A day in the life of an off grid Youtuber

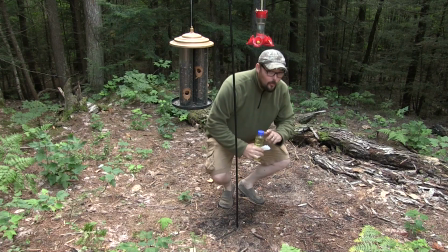[7:16]
there aren't many birds in this area so we're trying to draw them in so we can see
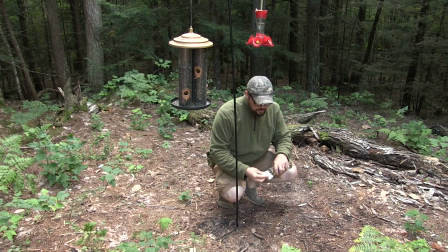[7:21]
what's around but this chipmunk is just determined to empty that feeder
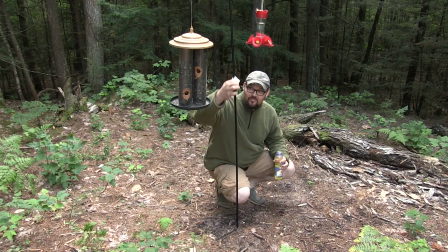[7:26]
so what we did is we took some cooking oil and we put it on that pole to see if we could keep him from
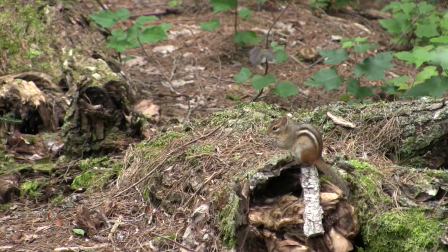[7:32]
climbing it not only is it is it just good clean fun but you know it's also a good chance for for maybe a
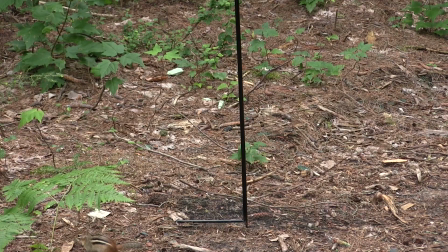[7:38]
funny shot or two let's see if that chipmunk can get up the pole now there
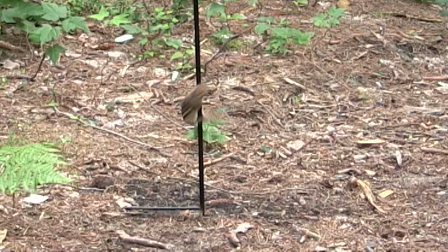[7:48]
he is here
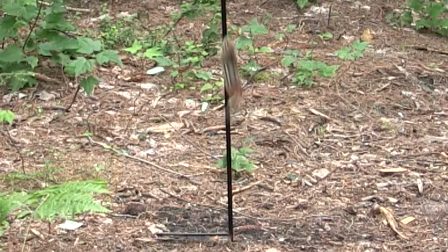[7:52]
we go now
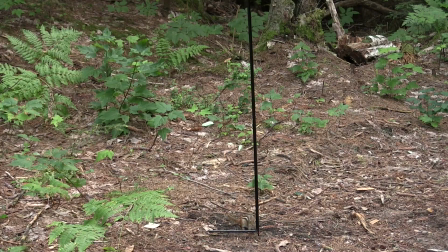[7:59]
see this is one of those shots it took a little bit of patience waiting for the chipmunk to come in but you know once he's tried to climb this pole three or four times I can cut out all the dead space and edit it up real tight
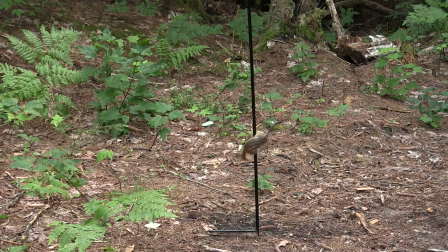[8:13]
so you can just see his attempts to get up the pole it's pretty funny it's just good innocent humor look at him go and he's not going
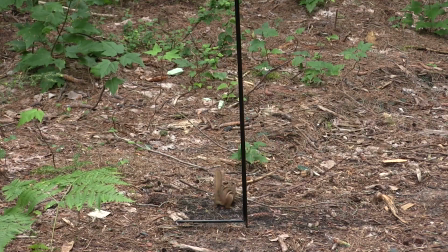[8:21]
to clean out the bird feeder that easy unfortunately he did later on pretty much wear all the cooking oil off the pole by trying to climb
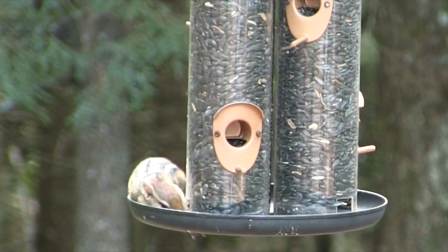[8:30]
it and then he could get right back up it and you know by the time we left camp he'd pretty much got the pole working
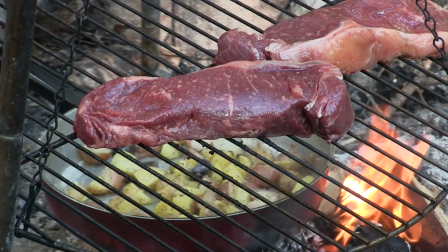[8:38]
again and he was back in the bird feeder so he's probably up there right now seeing if he can empty that feeder good no when it comes to
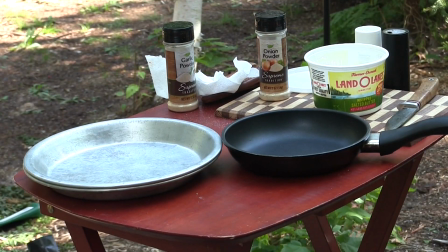[8:46]
music in your videos you can buy a music subscription and then use any music that they have in your videos all the music I do in
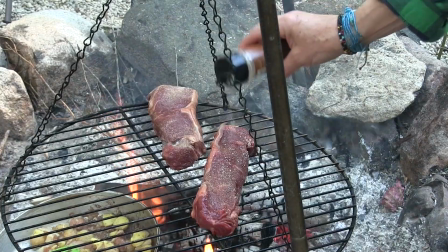[8:55]
my videos I just it's all my own music I play guitar I record it on my computer sometimes I'll put a second track over the first one
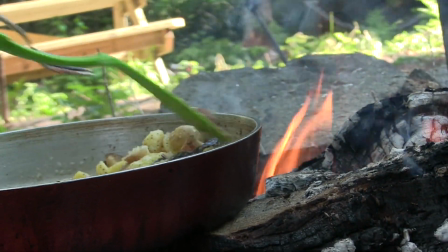[9:03]
I actually just bought this guitar I'm using right now a couple days ago at a play market set it up decent and this is what I'm using to record this music
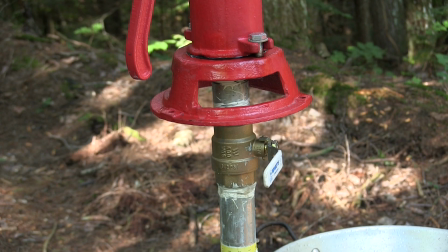[9:12]
now here's a great shot just because the well pump this
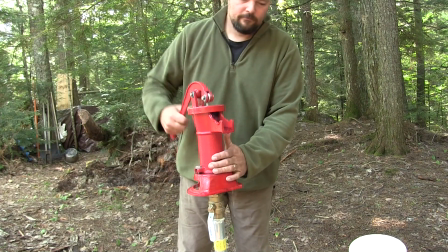[9:17]
bright red well pump and it looks so good against that dark
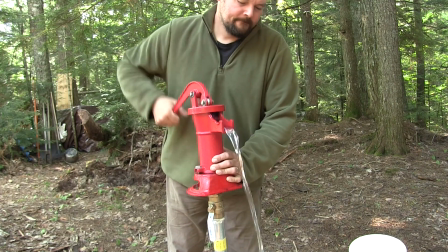[9:21]
wilderness background. Now our friend Scott Harrima lined us out on how to do this this well so it doesn't lose the prime.
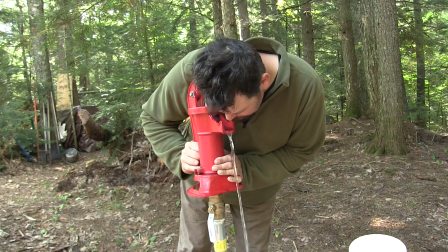[9:29]
You can see the ball valve underneath the pump. Once you lock that what ball valve down it doesn't lose the prime.
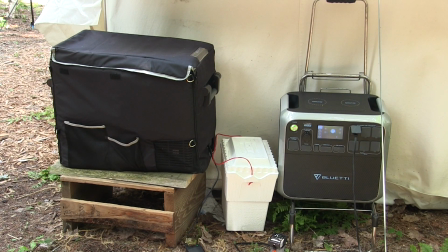[9:37]
Here's another aspect of YouTubing in general. Here's a couple solar appliances that were sent to Brook for review.
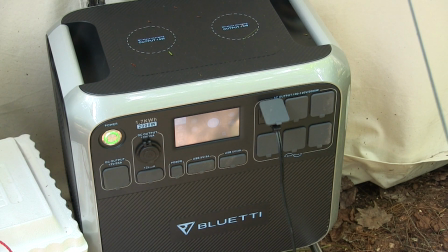[9:45]
One is a battery with inverters and different plugs and stuff on it and the other one is a solar powered cooler you actually just
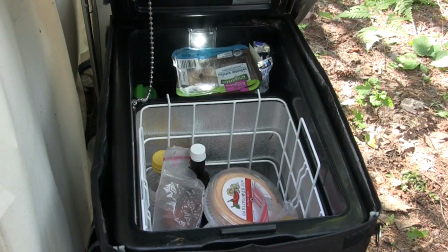[9:53]
plug a solar panel into the cooler and the sunnier and hotter it is I guess the better it works we've been using it most of the summer and it's
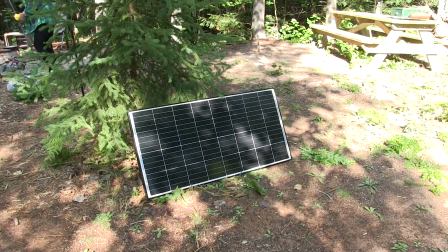[10:02]
done pretty well so that's one thing that if you're involved in
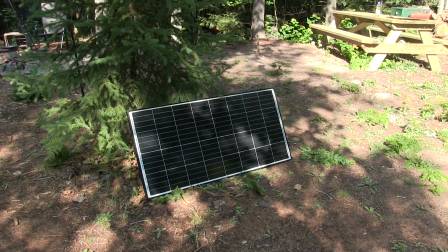[10:07]
YouTube people want to send stuff for your opinion for your review
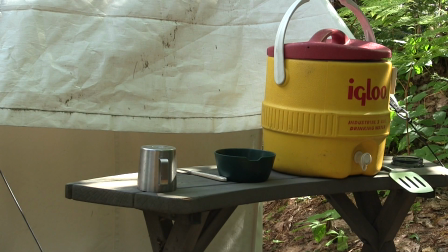[10:15]
all these other shots here are just kind of fill-in shots I got a shot
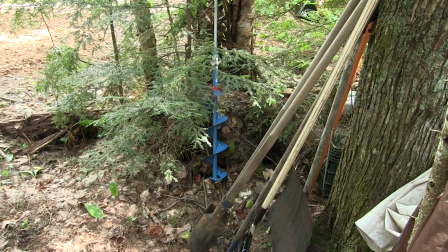[10:19]
of the water cooler I got a shot of these tools that auger and I
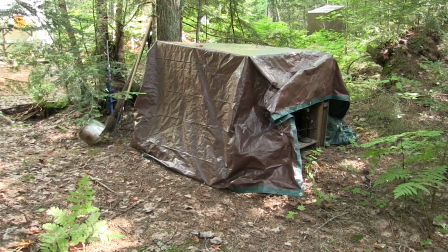[10:24]
don't see anything here that's super visually exciting but it does kind of help to to fill in the picture of what the rest of the camp looks
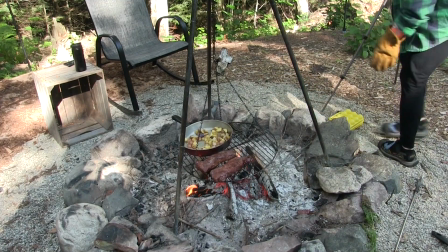[10:32]
like if something if I take a shot of something and I think it's interesting and later on I look at it I'm like there's really nothing
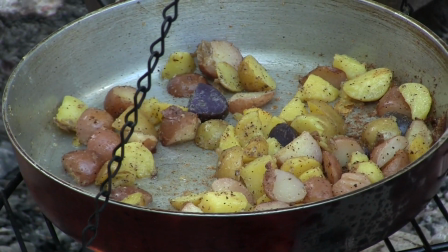[10:40]
there it's kind of boring there's no color there's there's nothing interesting I generally won't use it like I prefer a shot like this.
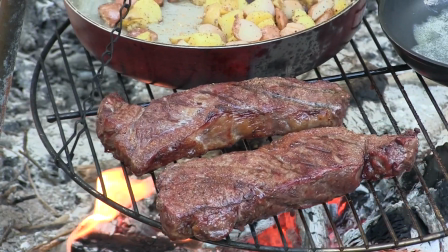[10:46]
These potatoes look great. That steak looks great. The fire under the steak looks wonderful.
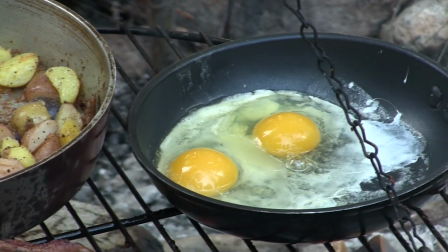[10:54]
You never know where life's going to take you. I started off my adult life as a cement finisher.
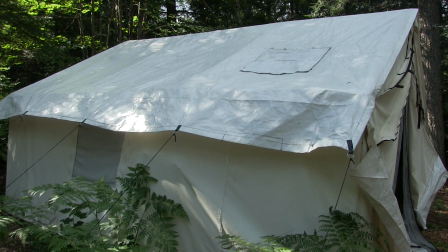[11:02]
I did concrete work for years and years. I still do quite a bit of concrete work.
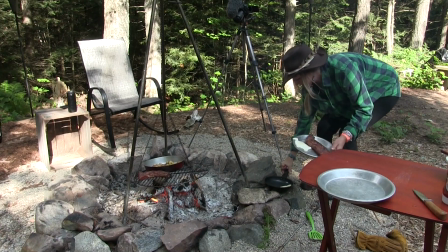[11:07]
Now not as much as I used to, but I would have never guessed I would end up doing film work and then judging
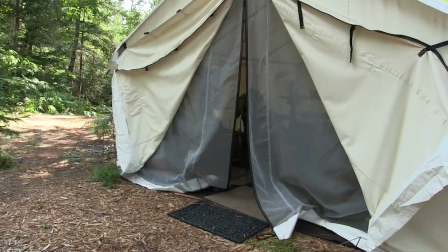[11:14]
subjects by color and light and composition, you know. I'm used to being on a set of kneeboards scrubbing concrete.